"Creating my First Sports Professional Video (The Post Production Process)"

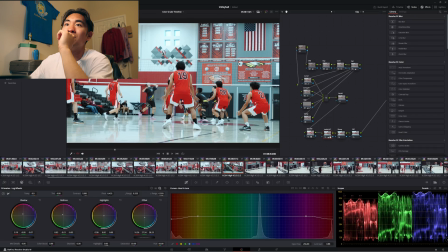739s
But I'm still learning how to use them right now, so I don't know. I personally just prefer doing my own thing and just making my own look for what works and what the surrounding environment looks like. So I think it's best to just do that. But if you do have a LUT that will work with the certain environment that you're working with, do use it.
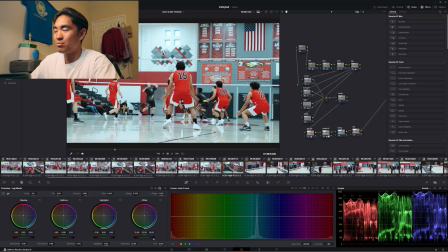759s
It's gonna save you a lot of time instead of making these adjustments. And I do plan on making LUTs in the future. So next up we have the sharpness. I know there's a lot. This no tree is pretty big, I'm not gonna lie. We go here and decrease the radius to like 47 because I want to increase that sharpness, making it a little bit more clear.
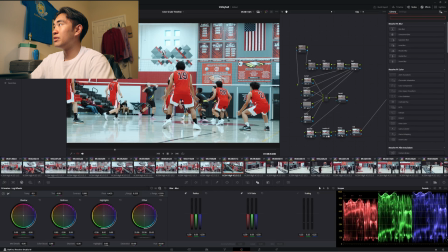778s
And here's the halations node, so we go here, halation, put some of that.
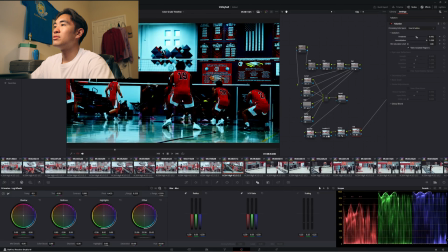785s
That's a little bit too much halation there. So what I like to do is decrease what can be affected from the halation node.
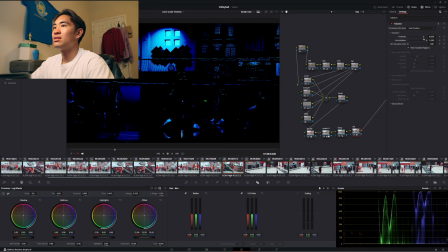793s
So like, I think that's good. I think that's good. Look at that.
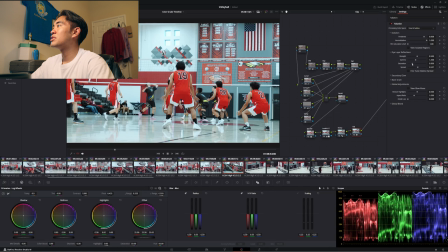799s
Increase the spread, decrease the saturation because I don't like it too saturated. And maybe decrease the strength a little bit too. I don't want to be too glowy, I'm not gonna lie. So we're gonna compare what it looks like. That's not too much. I think maybe I should increase that a little bit more.
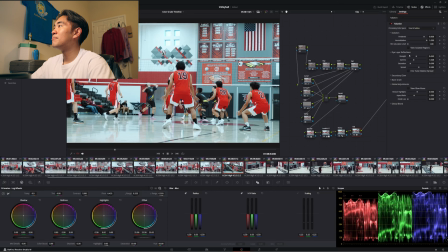822s
It's a very minor difference, but that's kind of the point. I don't want it to be like too strong to the point where it's really impacting the video, but I want to give it a little bit more of a dreamy look.
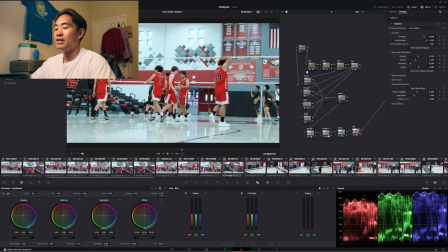839s
And here's what the video looks like. And then if we were to look at it without Rec 709, this is what it looks like.
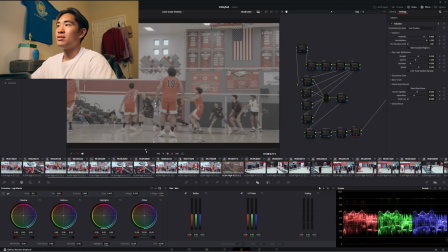848s
Without any sort of color grading, this is what it looks like. Here, without the look, this is what it looks like.
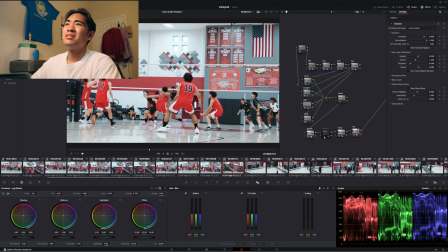856s
Kind of looks, the red just look kind of ugly.
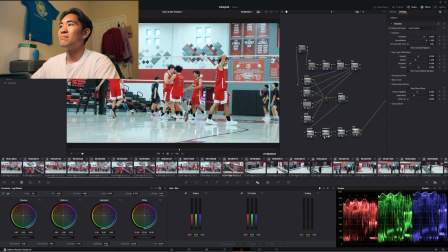859s
It's a pretty basic look, but when you add that, ooh man, those reds, man, they really pop out.
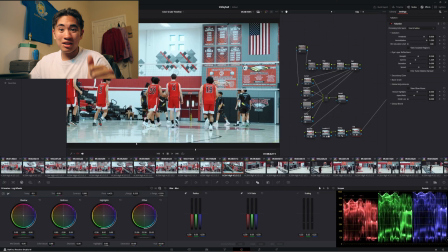867s
They really do pop out, and I really like that. So that's my color grading timeline. Oh my gosh, how is that 12 minutes?
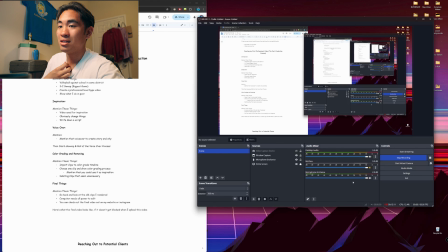873s
Holy shit. Yay. Wait, hold up, I forgot to say some last things.
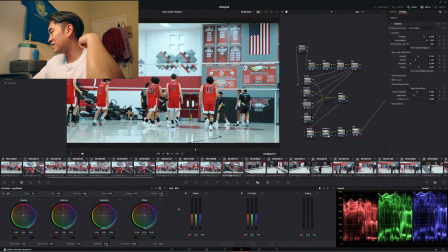879s
This is so unscripted, oh my gosh. Worst video. By the way, this note tree right here, I kind of inspired off of somebody from online.
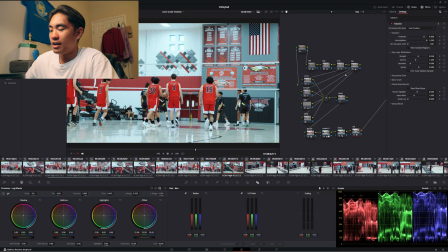891s
It's self-education, really helpful for me. And you shouldn't directly copy one-on-one every single adjustment I make. It should be tailored towards whatever video that you're planning to make, because to be honest with you,
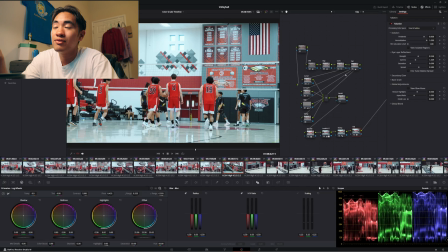905s
for most cases, if you copy one-on-one what I do to this video to another video, it might look like complete garbage. It might look like ass because it just doesn't fit the environment, doesn't fit the colors that are surrounding it. So you use this as an inspiration rather than copying as one-on-one.
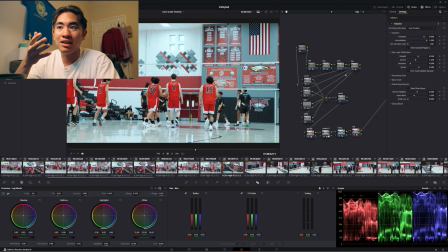920s
You can copy the no tree layout, but you shouldn't copy everything that I do, every single little adjustment I make. It's an inspiration and it's something to help educate you for future videos. So there you go. Now for this game, I have a lot of footage, but I do want to reuse some of the old footage that I rendered out so that they don't take so much space compared to the raw files, and use them for the edit, which I won't be showing because my computer kind of needs all the power to edit. It's kind of crashing out with whatever the gear it has right now. I can't just use OBS and edit while doing all of that, so I need all that computer power. But I showed you like the most important stuff. You could use your imagination to see how I actually edited the entire video, and you can check out the final video on my website or on my Instagram. They're both in the description down below. And here's what the final video looks like if it doesn't get blocked by YouTube because of some stupid copyright stuff. Bye.
We gotta take this game, okay? We gotta take this game today.
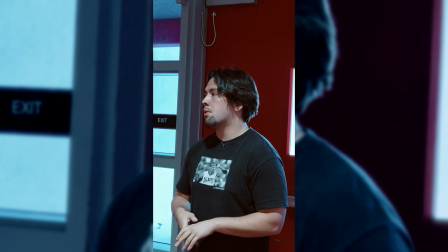985s It's a really, really important game today. All right, we gotta win it.